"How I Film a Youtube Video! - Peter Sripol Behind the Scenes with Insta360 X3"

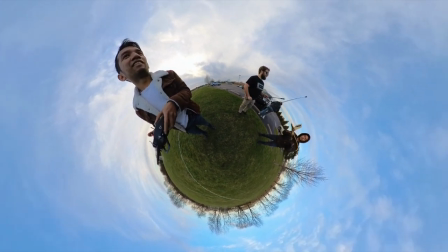(0:00)
Hey guys, here's a little behind the scenes of a recent YouTube video I just finished up.
My hands are getting cold, the plane's getting brittle.
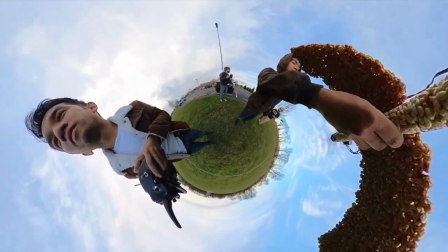(0:07)
It's the RC food airplane and I got some of these Insta360 cameras to help document the behind the scenes.
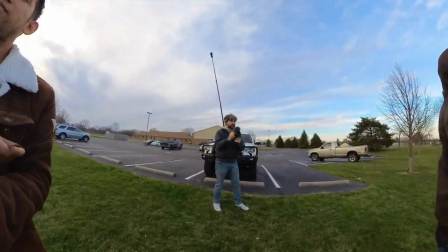(0:14)
So let's take a look.
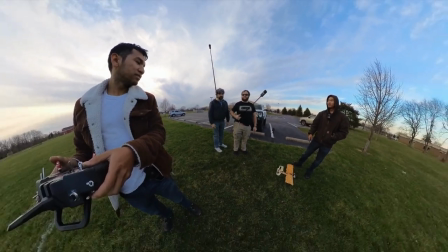(0:18)
So like I said, I got these 360 cameras. You can see this one. I just have it on a pole in the back here.
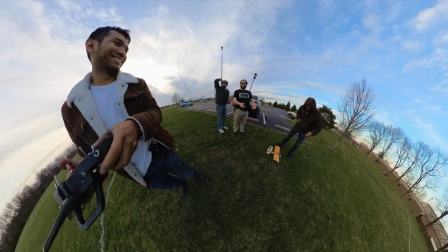(0:23)
I thought it'd be cool because it'd give me like an aerial shot that's like locked in but this is a recent YouTube video from
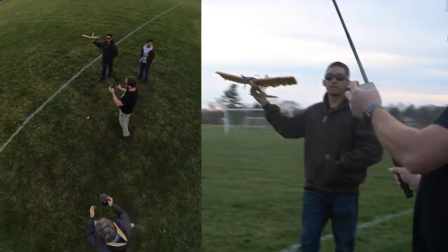(0:31)
Peter Schriepel that we just worked on and man it took weeks and these airplanes are made out of food products and this is the first launch and I just
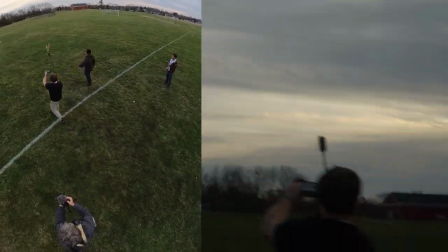(0:38)
thought it'd be fun just to show you a little bit of the chaos and just show you some of the shooting
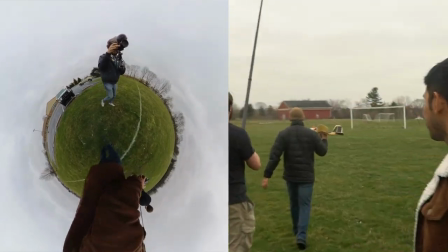(0:45)
style this one isn't the greatest shooting style because most of it was made and designed to shoot with 360 cameras but I thought it'd neat just to show you how I compose
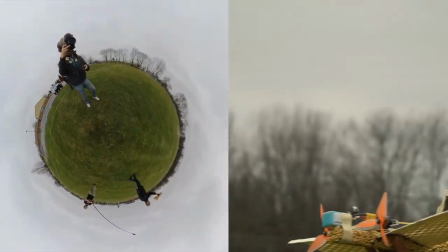(0:53)
some of the shots and stuff. I don't really use a lot of this footage so I just need a couple seconds of right like that boom get a couple seconds of that
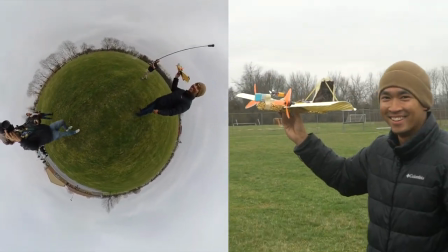(1:03)
and then we just throw the airplane and go but walking around I'm still using the Sony 6500 and I'll put a link in the description for all
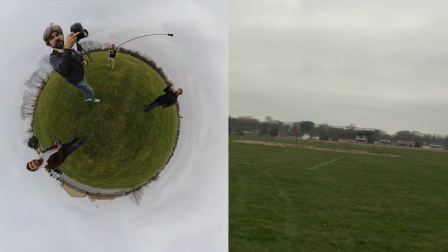(1:12)
the camera information and the link to the actual final video of this if you want to check it out and I'm using a switch pod.
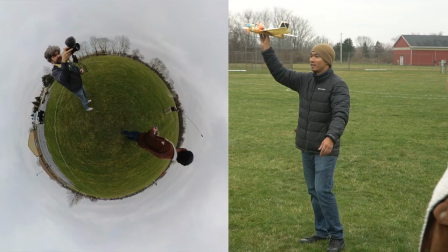(1:17)
It's a little bit trickier because obviously I'm holding this 360 camera too.
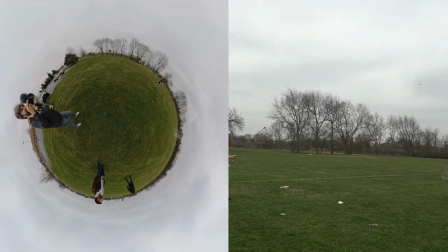(1:22)
It's pretty neat just to see you can see the final shot on the right and just a little bit of what's going on on the left hand side.
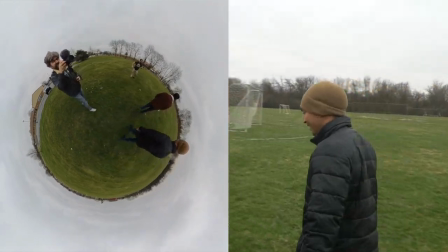(1:29)
Oh man. Tiny little world of shooting a YouTube video. So the unique thing is the Insta360 X3 camera that I'm using.
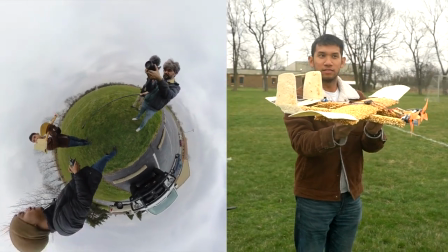(1:37)
I'm holding it. You can't see it really though and I have it in small planet mode but I just have it kind of tucked under my arm so you can get that look from my point of view.
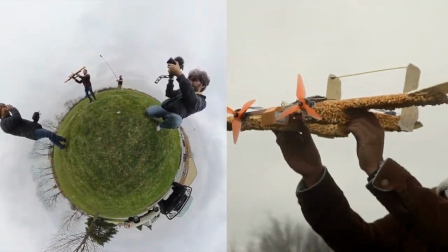(1:46)
And some of these shots, like I said, are a little shaky just because I have this extra camera. And the majority of the video was only going to be these really quick snippets.
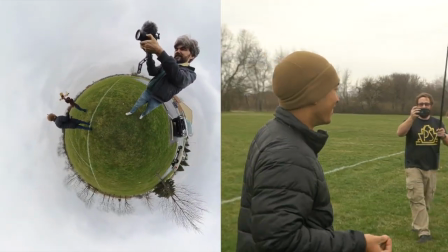(1:54) This is my creation. Good? Yeah, give me some.
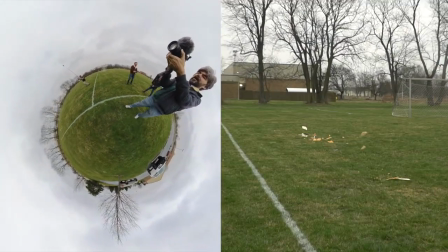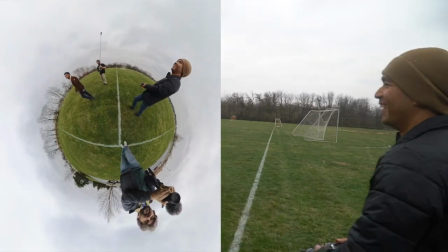(2:02) It folded in half.
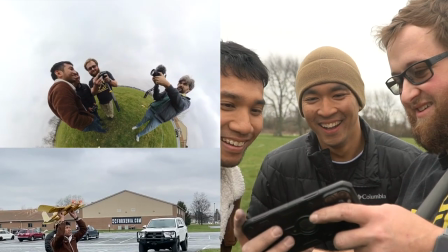(2:06) That's promise. It was like going, going, and then it went.
And so shots like this I knew I wanted to use where the guys were all looking at the phone there.
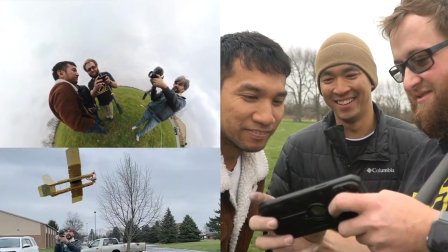(2:14)
They're checking out the replay. and these are shots that in my mind I'm already kind of editing as I'm shooting because I'm
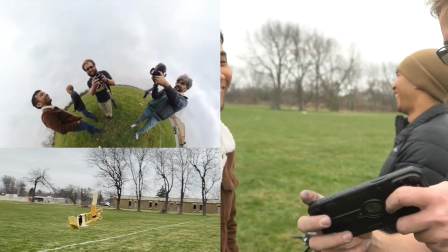(2:20)
like all right this is the stuff that I'm going to need the main camera for which is their reactions to this and then I get a few seconds of that and
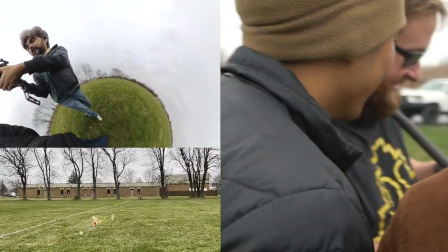(2:26)
then I try to run around the back to kind of get it over the shoulder to see what they're looking at and by then it was
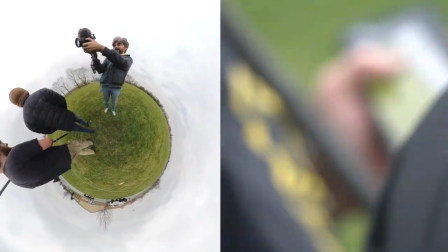(2:31)
kind of over too soon so I didn't really get too much of that but you can kind of see the process so in my mind I'm constantly
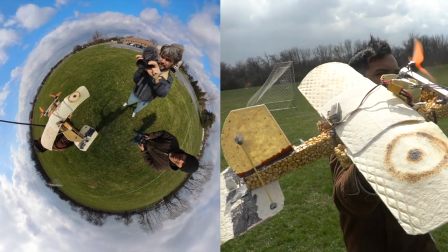(2:37)
editing in my head of while I'm shooting knowing like all right this looks good I'm going to use a few seconds of this.
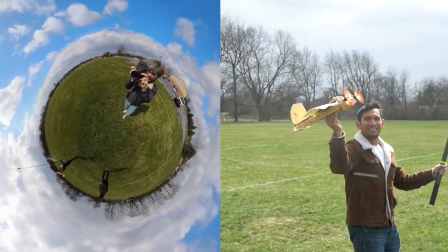(2:43)
Get a little bit further back, get a few seconds of that.
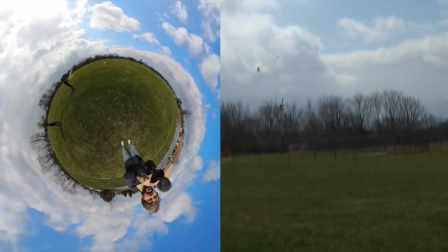(2:51) That one flew the best so far.
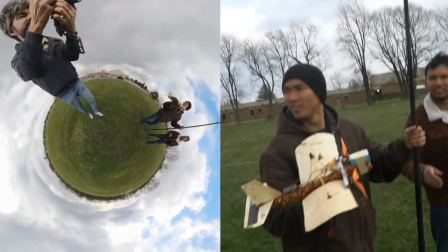(2:54)
I know the old days I used to film a lot of airplane videos and I used to have a viewfinder and I'd be locked in.
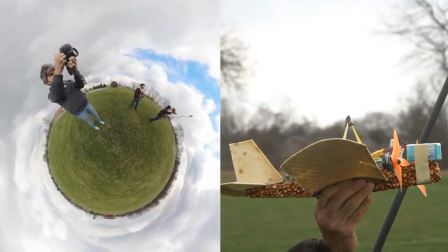(3:00)
I'd have a shoulder rig and it was just so steady and this is so much more not steady.
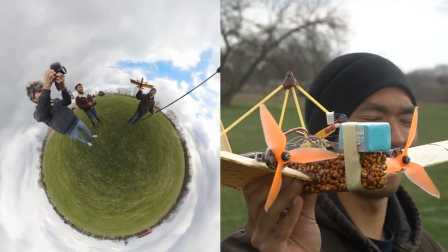(3:08)
And it's a little hard to watch even for me because I'm like watching this back and I'm like man I'm just all shaky but this was happening super
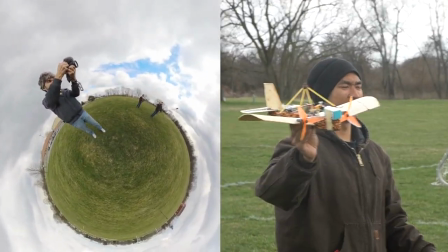(3:14)
fast the wind's coming in it's super windy and I knew the majority of the footage like I said was going to be with these 360
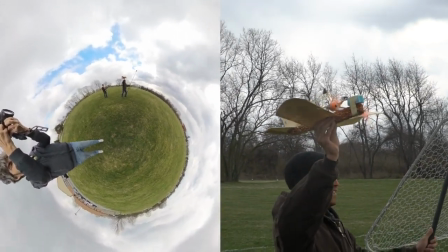(3:19)
cameras oh
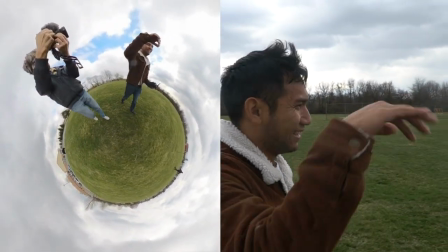(3:26) man and that was the other thing it was just crash after crash I was like losing hope in that it's all over the place I'm gonna have to change this design again today in
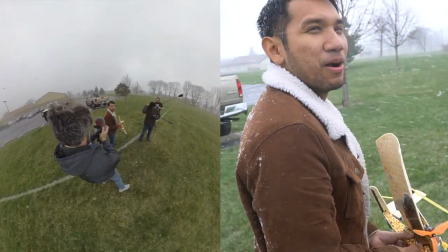(3:34) Ohio it is a blurry blurriful blisterful terrible March day the winds are very strong It's snowing which is obviously
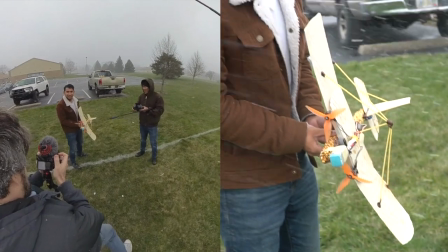(3:41)
ruining our chances of flying because cold food is brittle food
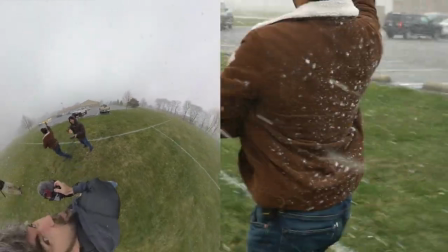(3:46)
It was wild in this course of this March day we had Sunshine and then full-on snow blizzard.
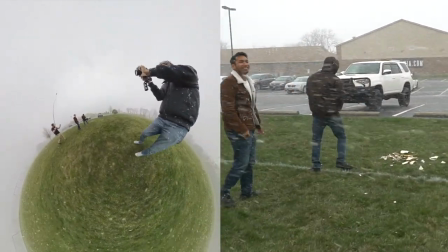(3:55)
It was crazy The majority of it is just me documenting and I'm looking at anything that I think is interesting is what I point the camera at